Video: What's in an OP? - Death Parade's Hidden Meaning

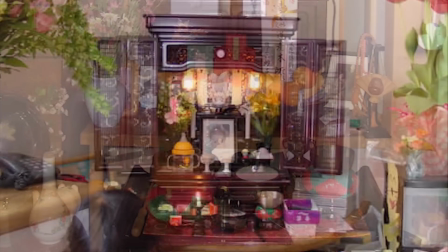246s
It's converted from a Japanese funerary shrine, which usually has pictures of the deceased and incense on it instead of a TV, speakers, and dance pad.
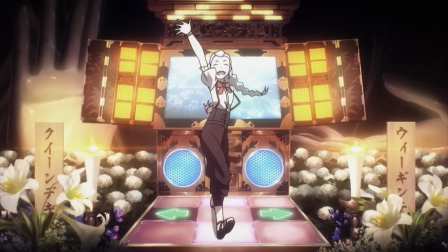254s
So, Nona is literally dancing on someone's grave? Yup, it's a delightfully morbid and ironic image that says a lot about the Arbiter's cavalier attitude toward life and death. The Buddha statue in the background, as well as the funeral arrangements around it, really tie it all together.
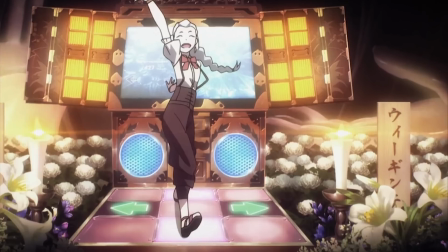270s
You know, speaking of those, take a look at the flowers around the machine.
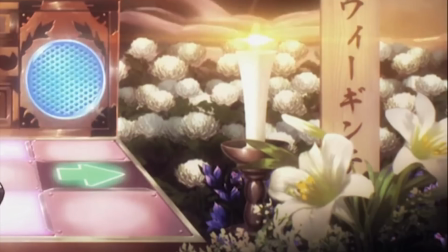273s
Lilies symbolize death, while the closed gentians, uh, the little purple bulb things, mean sweet be your dreams, or rest in peace. The white chrysanthemums in the back represent a pure soul in Japanese culture, and interestingly, the chrysanthemums is also a symbol of the Japanese emperor.
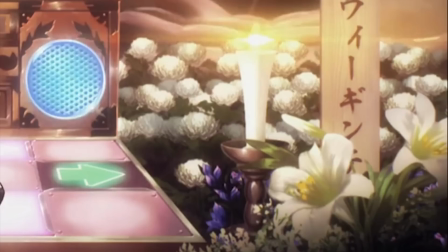288s
It's pretty common to see all these flowers at Japanese funerals. Boy, this is so educational!
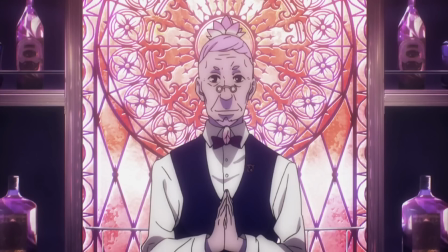294s
Well, I know the significance of one other flower.
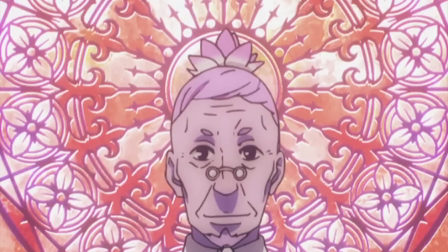296s
Oculus' hairdo is a lotus, which is commonly used as a symbol of the Buddha, and if you want to talk about obvious religious imagery, the halo around his head is even more blatant.
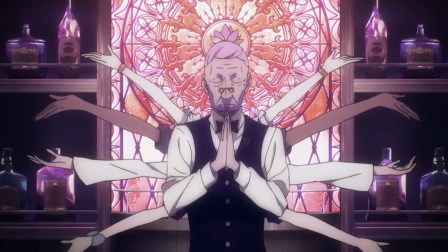305s
Not to mention the arms fanning out around him create a very godly impression. But which god is he? Kali? There are a lot of gods this could be alluding to, the Hindu deity Shiva, for example, but given the rest of the imagery we've seen and the hands clasped in prayer, I think it's safe to assume he's meant to evoke one of the multi-arm depictions of Buddha.
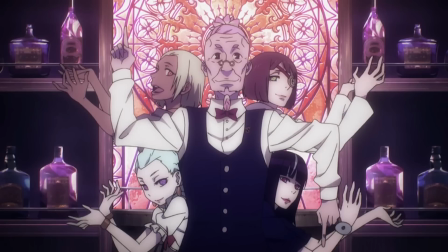322s
Also, all of the ladies around him are cogs in the judgment system, in a metaphorical sense acting as his arms. His fingers point up and down, showing the two possible fates of Quindecum's guests. Quite a lot of meaning for what looks like just another fun dance move.
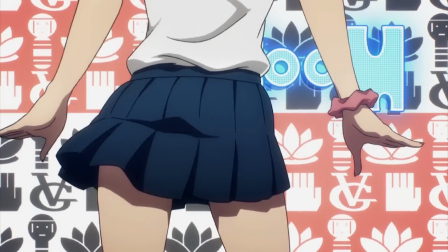335s
This booty shake is a little less meaningful, though. And the following shot of Ginty taking off his shirt...
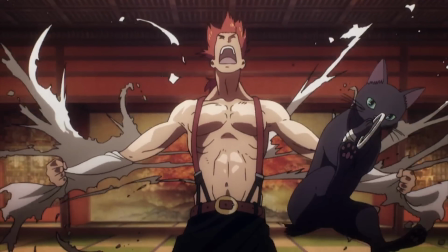343s
Uh, Sandy? Hmm. Huh? Oh, sorry, I just, um, I was, uh, impressed by how his suspender stayed on. I mean, like, you know, like one of those tablecloth trick things. But anyway, the burst of torn clothes, the red painting of a tree in the background, it all invokes Ginty's explosive intensity.
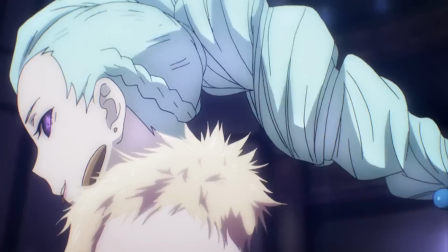362s
Also, it's super cute how the cat jumps up to grab his button. I mean, if we're talking cute, Nona's little twirl here as the dance floor raises up behind her is straight-up adorable.
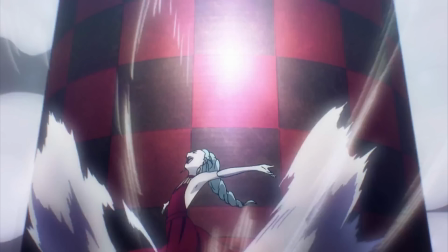371s
It also creates an impression not unlike a host or circus ringmaster, and she is the one that coordinates the little shows that the Arbiters put on.
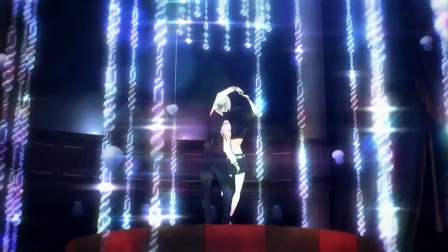378s
But there isn't anything cuter than Quinn and Deckham dancing together.
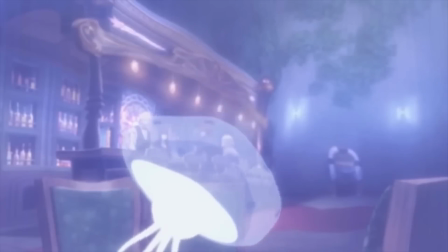382s
The jellyfish floating around them, a motif carried over from the Death Billiards OVA, can be taken to symbolize faith and acceptance of truth, or experiencing a breakthrough.
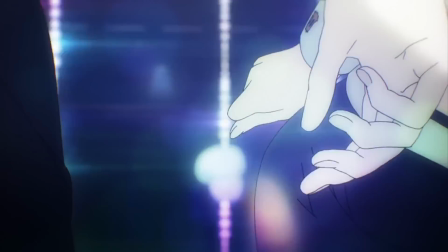391s
There's a lot of ways that jellyfish can be interpreted, actually, but given the context... Seriously, look at how cute they are.
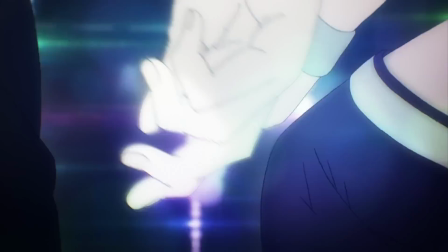397s
Like, okay, look, listen. I really like the show, right? The story's great. The plot is great. I mean, Ginty's kind of hot.
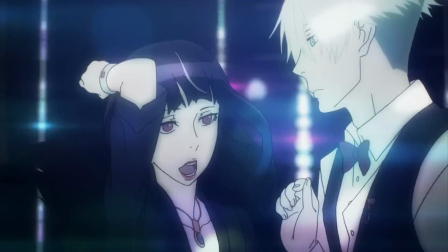403s
But, you know, them two together, it just always gets to me, just how adorable they are. And it just, like, okay, so, like, I guess I have a thing for, like, guys with, like, blonde hair and whatever.
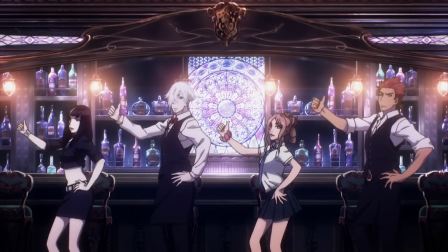411s
Oh, and by the way, this pose right here is just super fanservice-y and out of character.
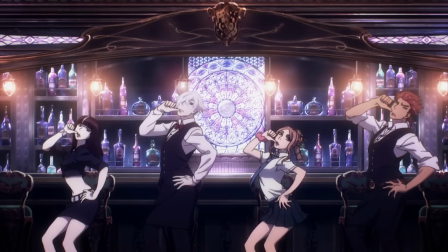416s
I mean, like, why would Ginty ever go along with that? I think it's mostly just meant to be fun, but Ginty is clearly pretty pissed about it.
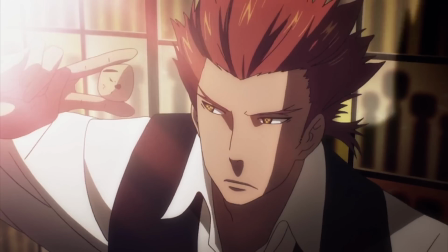423s
He still goes into this weird disco thing with the doll heads, though, but his eyes are cold and analytical, and you can see the silhouettes of the dolls representing his past guests, so I suppose that's more true to his character.
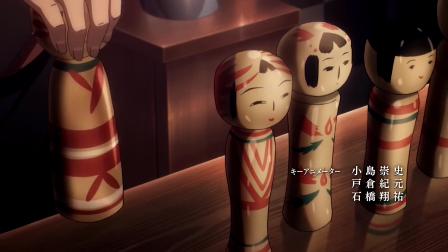435s
You know, that was probably the sweetest thing about the ending, how Ginty and Deccum both kept dolls representing their assistants close to the bar, but I'm getting ahead of myself.
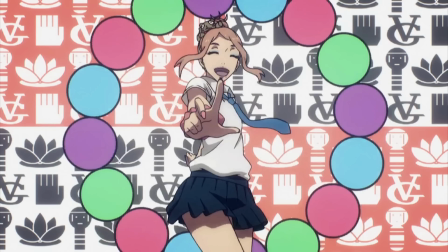443s
Mayu's facing us this time as she shakes her booty, and now she's surrounded by the twister color wheel that initially decided her fate. Behind her are symbols representing various characters, like Oculus' Lotus and Ginty's dolls.
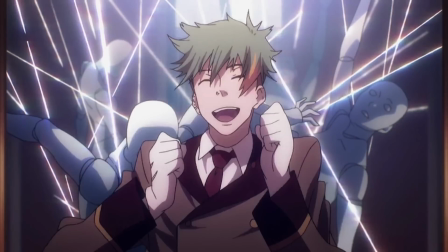454s
Clavis is having a great time dancing in front of his elevator, and when we open the doors, we see it's filled with dummies strung up in Deckham's web. A big part of Clavis' job is clearing these mannequins out of the elevator after their souls have vacated them.
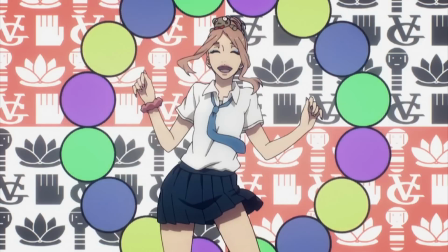466s
Actually, most of these shots are just showcasing the characters' jobs and personalities.
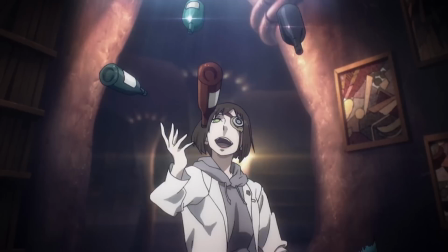471s
Yeah, albeit in a pretty creative way, like Quinn juggling these bottles of booze, again showing us her vice.
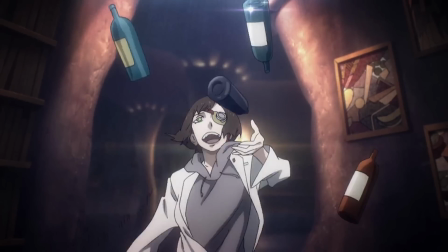476s
This is also the first glimpse we get of the information office, with the paintings on the wall representing memories of people's entire lives. It's a pretty cool area, and it's a shame that we don't see more of it in the show. These next few shots are almost pure fun.
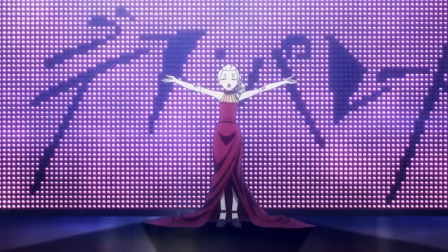488s
The guys join up in a can-can, Nona belts out a song on stage in front of the Death Parade logo, and the Arbiters ride around on a swing carousel hanging from the chandelier,
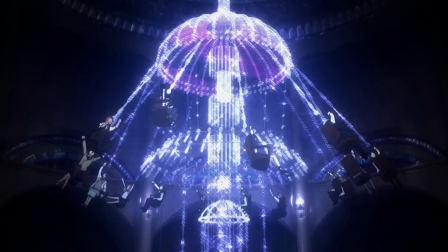497s
and... Actually, now's a good time to point out the design of the chandelier.
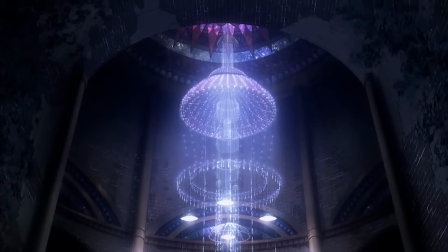500s
It's yet another jellyfish, in case anyone doubted the importance of that motif, and, of course, there are jellyfish tanks all around Quindecum.
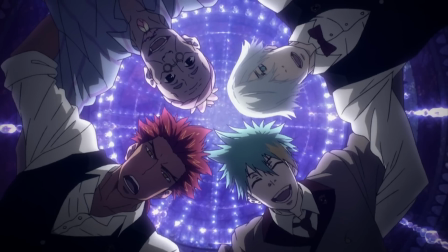507s
The chandelier is followed by two more group shots, the first of the guy smiling, or glaring,
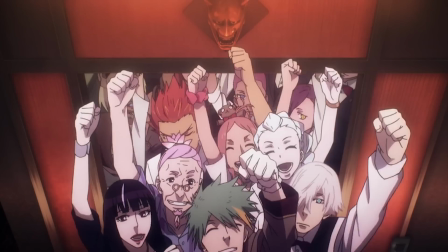512s
down at the camera, and the next of all the Arbiters crowded into the elevator with the void symbol over the entrance.
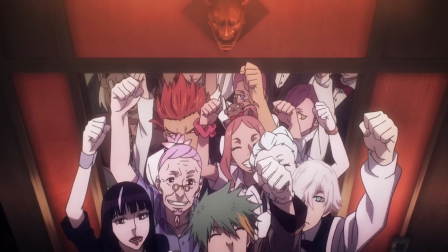517s
Every cast member is visible in this shot, along with the few Arbiters who don't show up in the show itself.
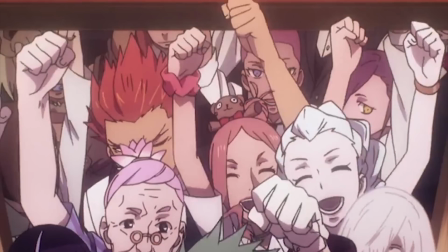522s
I like how pissed off Ginty is at Mayu for shoving her arm into his face.
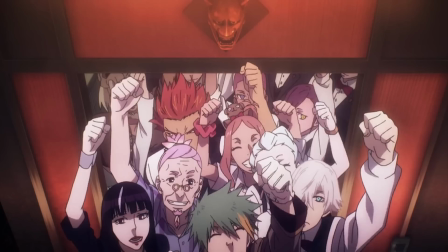526s
The fact that it's the void elevator can be taken as an allusion to the origin of the Arbiters, cobbled together from countless human souls that have been cast into the void.
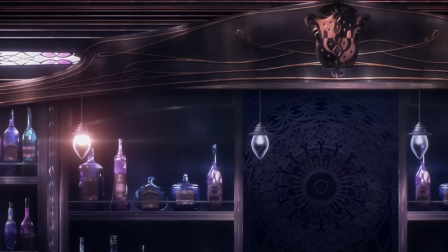533s
The next two shots largely amount to filler, albeit catchy, well-timed filler, but they bring us back from the fun to the actual meat of the OP.
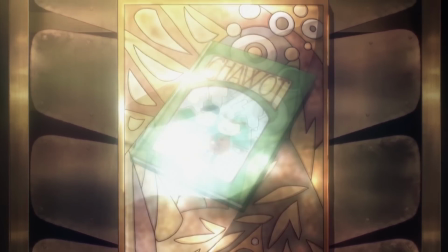540s
Here we see the painting of Chiyuki's memories rolling off the conveyor belt in information.
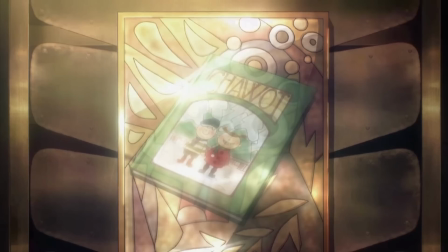545s
Superimposed against it is the cover of Shavo, the book that was so important to her as a child. The book's themes are used throughout the show to riff on the importance and difficulty of understanding others and being understood, a struggle that ends up defining Chiyuki's arc.
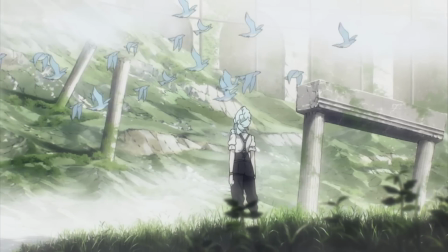558s
Oh, this scene with the birds is breathtaking.
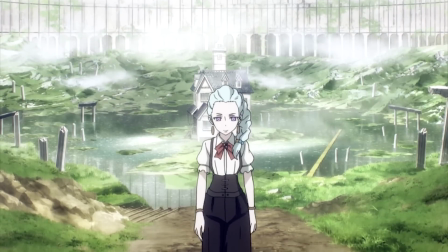560s
Also, it's lifted pretty much straight from the second to last episode, the scene right before Nona is confronted about her trickery by Oculus.
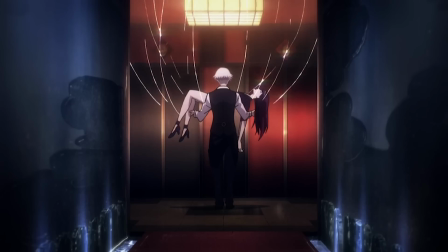569s
Aight, so check it. Here's the big giveaway. An unconscious Chiyuki being lowered into Dekum's arms on thread, another scene taken from the show right before he brings her down to the bottom level.
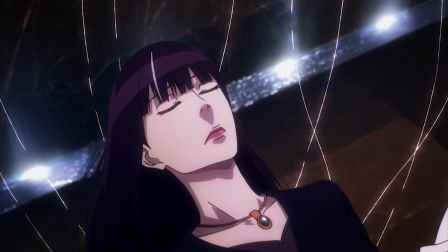579s
This gives away pretty much right off the bat that Chiyuki is already dead and Dekum will have to judge her.
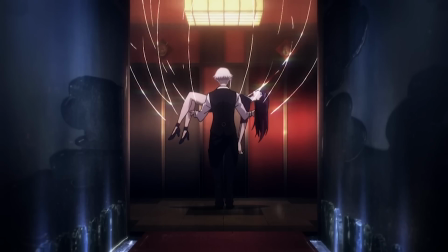584s
The elevators behind them kinda emphasize that too.
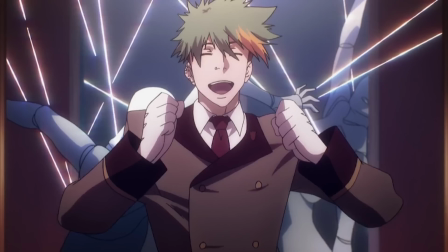586s
In a broader sense, I think the repeated image of mannequins suspended from strings is meant to hint that Dekum is more of a puppeteer than a judge,
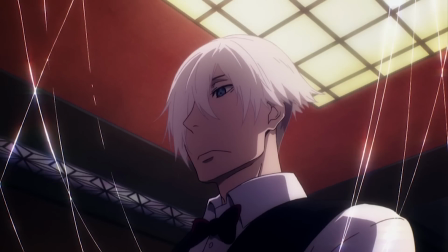593s
and a lot of the darkness that he finds in people's souls is something that he puts there. In this last pose, both of their fingers point upward, foreshadowing that Chiyuki will be reincarnated,
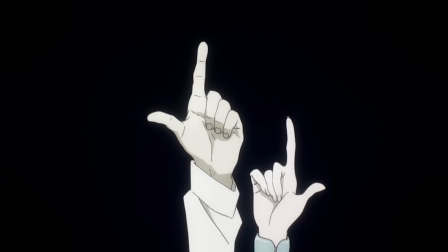601s
and that the two characters will eventually come to see eye to eye, even if they couldn't understand each other at first.
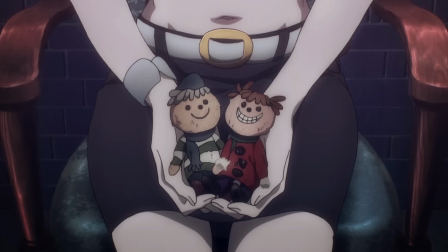607s
That's emphasized by the pan down to the two frayed Chavo dolls in Chiyuki's hands. Their positions mirror Dekum and Chiyuki's, as does their closeness.
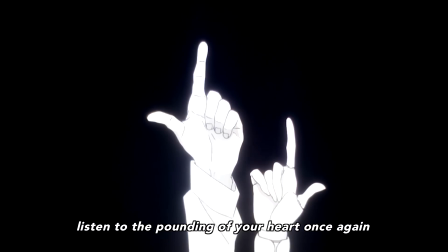615s
As a touching final send-off, the end credits of the last episode use a variant of this shot with Chiyuki replaced by a dummy, and the same dummy is placed next to Deckham's bar,
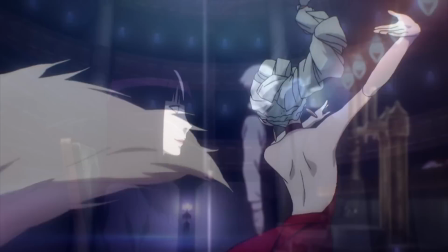624s
showing that he'll always remember her. Now, with the OP finished,
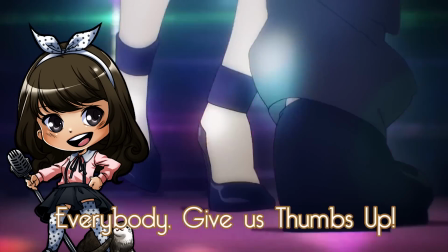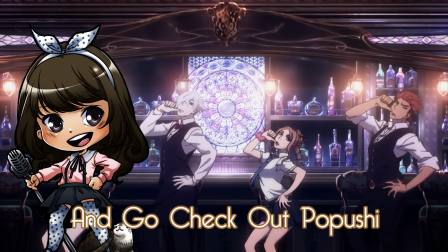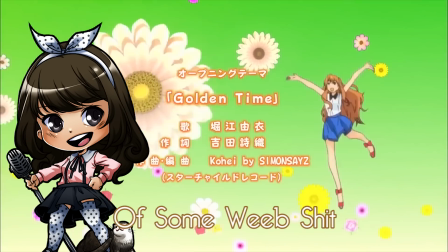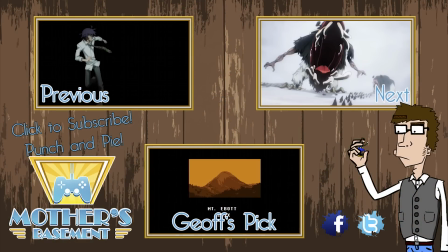643s
although if you do want to stick around here, we've got plenty of other great OP analyses,
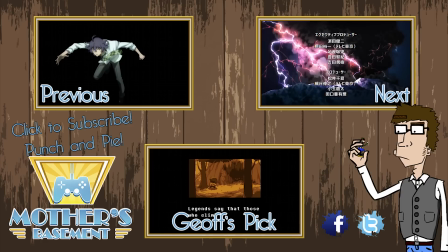647s
including an upcoming breakdown of One Punch Man, and I recently started doing game reviews with the same level of depth as what's in an OP,
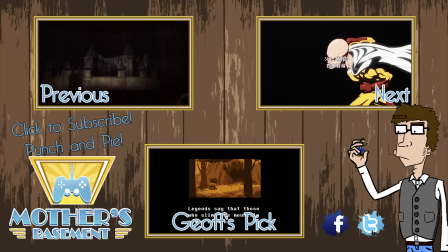654s
so if you like video games, and who doesn't, check those out too.
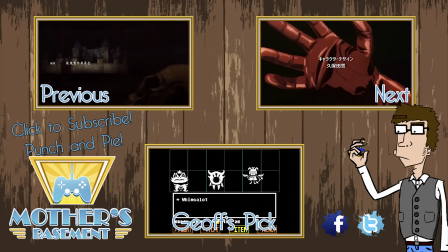658s
The first review is of Undertale, and I couldn't be prouder of how it turned out, so please give it a watch, especially if you've played the game already and want new reasons to love it.
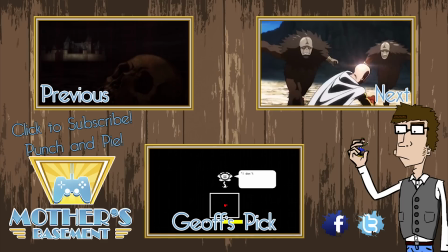666s
Follow me on Facebook and Twitter for regular updates about the channel, and follow my Steam Curator page if you want to see other games I think you ought to play.
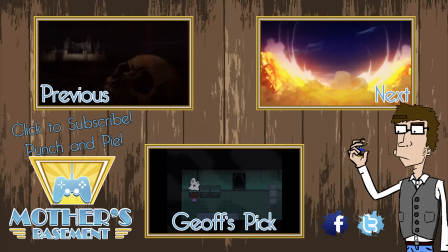673s
And while you're at it, stop by my Twitch channel for regular League of Legends games and other fun stuff.
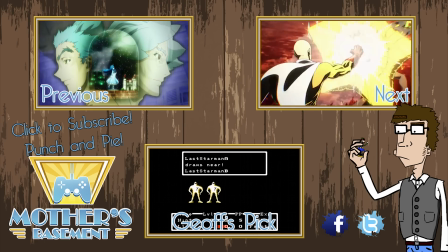678s
This is Sandy Rojas, professional Thu Joshi. Along with Jeff Thu, professional shitbag, signing out from my mother's basement.